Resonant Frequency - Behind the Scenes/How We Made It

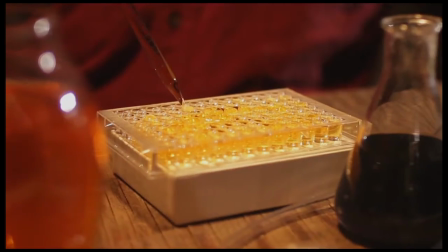It all started 18 years ago in a small makeshift lab in the middle of the bayou.
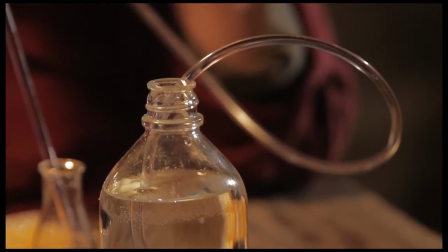I thought I was on the brink of developing a new source of energy.
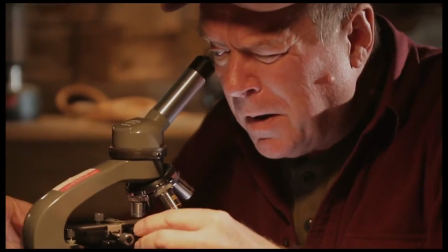But what I found was an almost uncontrollable source of destruction.
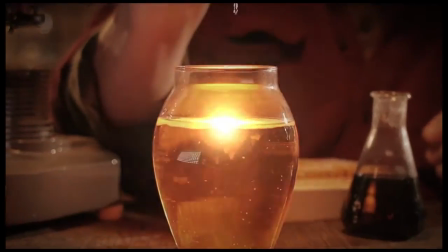Well, if you like that, we're going to take you behind the scenes now and show you every step we did to make that video trailer.
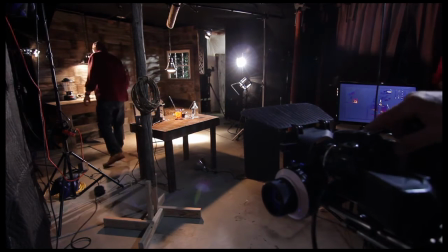Alright, this is a set I built in my studio. It's a three-wall set. I've got a strobe out to the right side there that will flash in the lightning.
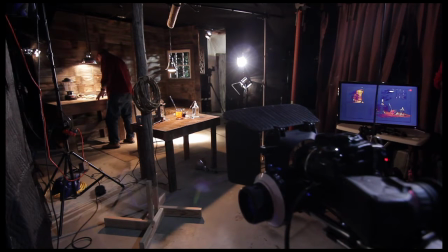So let's watch what happens. I've got my lightning and action.
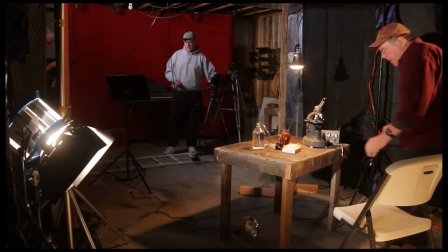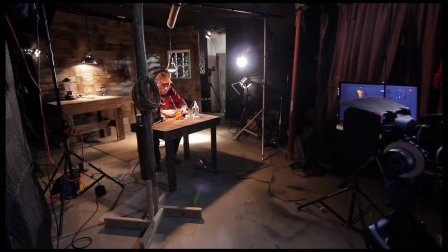I've got that lightning on a remote control, which makes it really easy. So I can just time it when I want.
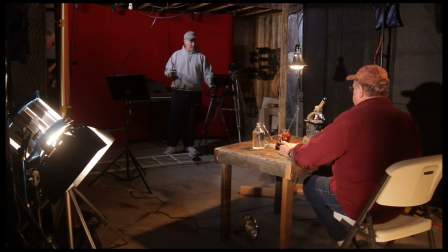And the dolly system I'm using there is a CineRail's dolly system. It makes it really handy because you can move it around really easy, lightweight.
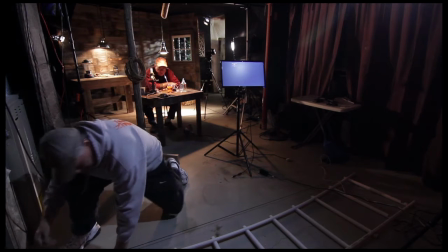So for my next shot, I'm going to be using a long lens and I want Dave to be the focal point. so this track all I have to do
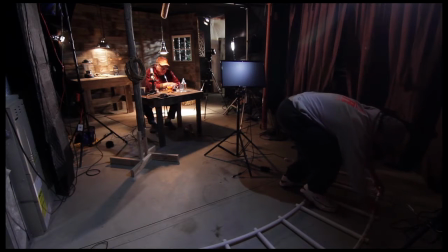is pull a drawstring it tightens the arc up then I re-snap it together and I've got it at just the perfect arc. So with that, my focal point is literally you Dave,
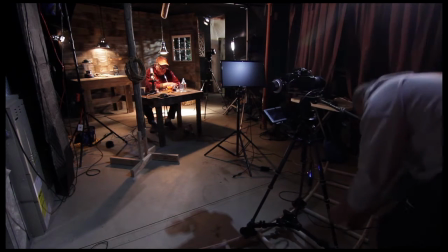last time I was kind of dollying past you you know just so I can keep the background in without going outside my frame this time.
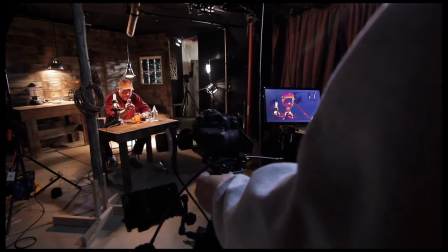and action all
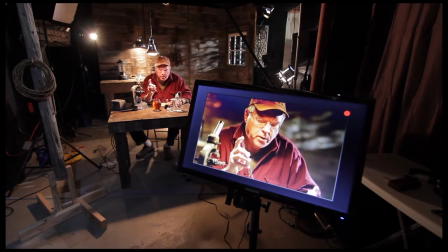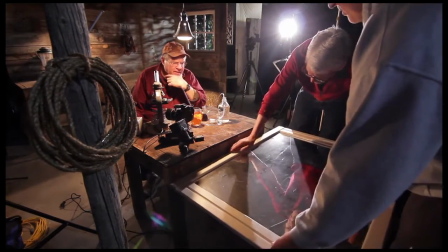right on the next shot the dolly won't go so tight and I need to do a very close up tight arc and so I've got a little device called a
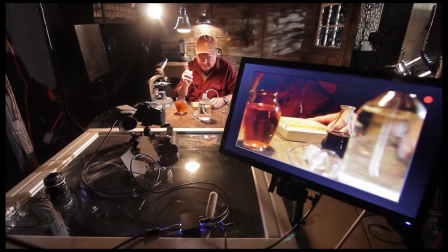move it I've mounted my camera on there and you can see it can do a very nice nice tight arc and it's all
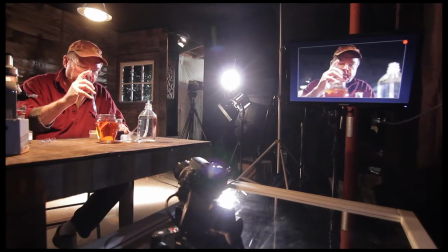motorized which is really really handy and on this one I've done another shot down lower we didn't end up using this shot but it was just as cool
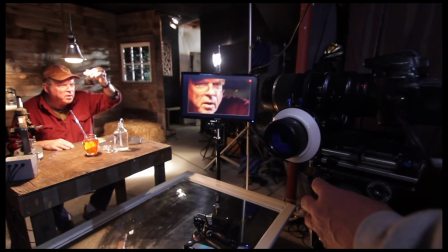and on these shots I needed just some tight tight close-up so I put it back on a tripod just so I could pan around do it a couple of times just to see Dave swishing that little chemical around there and here I made Dave suck the tube
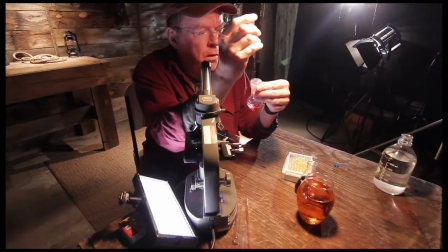just so I can get some fluid flowing in that tube for a shot on this shot Dave I had to light him a little differently so I put a light
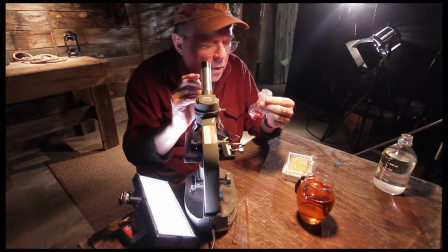down to the lower left of him just to illuminate upward you know kind of give you that idea that there's light coming from the microscope up and
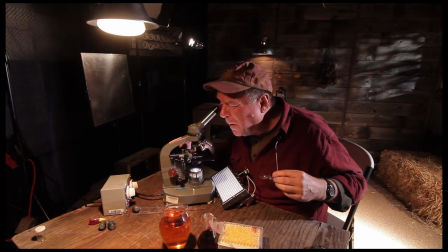again on this shot same thing as dave moves in you can see that the light gets on his face just to give it that little flavor
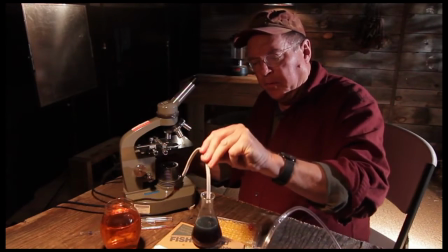coming up from low now here this is a really interesting situation i have a couple of live wires that we've got to a
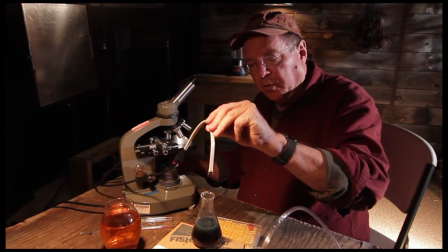rheostat and i'm going to have dave put it down into a solution of salt and water and watch what happens didn't
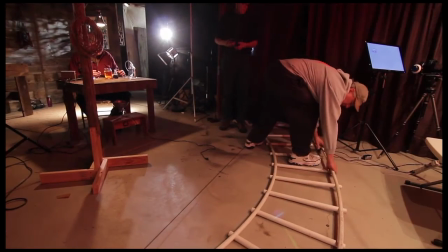that look nice all right work for you okay the next shot requires a straight track so I'm going to take the center rails and snap them unsnap them that
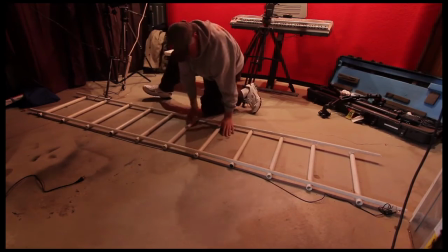is and put them into a straight track so there you go that quick easy now I have my straight track for a dolly push
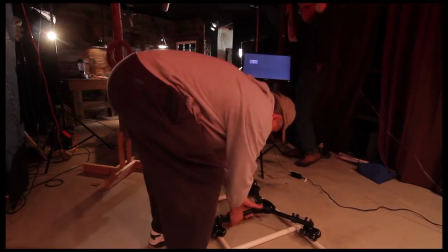in just to give a real dramatic movement toward Dave once he realizes everything's going bad.
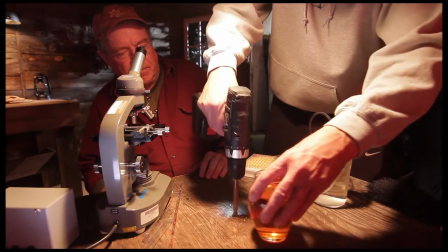Now the next shot what we're doing here is drilling a hole in the table so I can illuminate
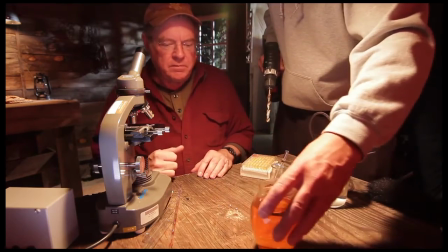underneath of that vial there or the whatever you call that glass of orange chemical.
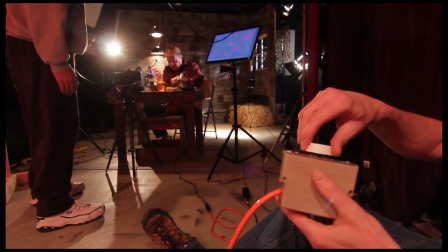That way I can have another gentleman on a rheostat and turn the power up on that light and illuminate the liquid.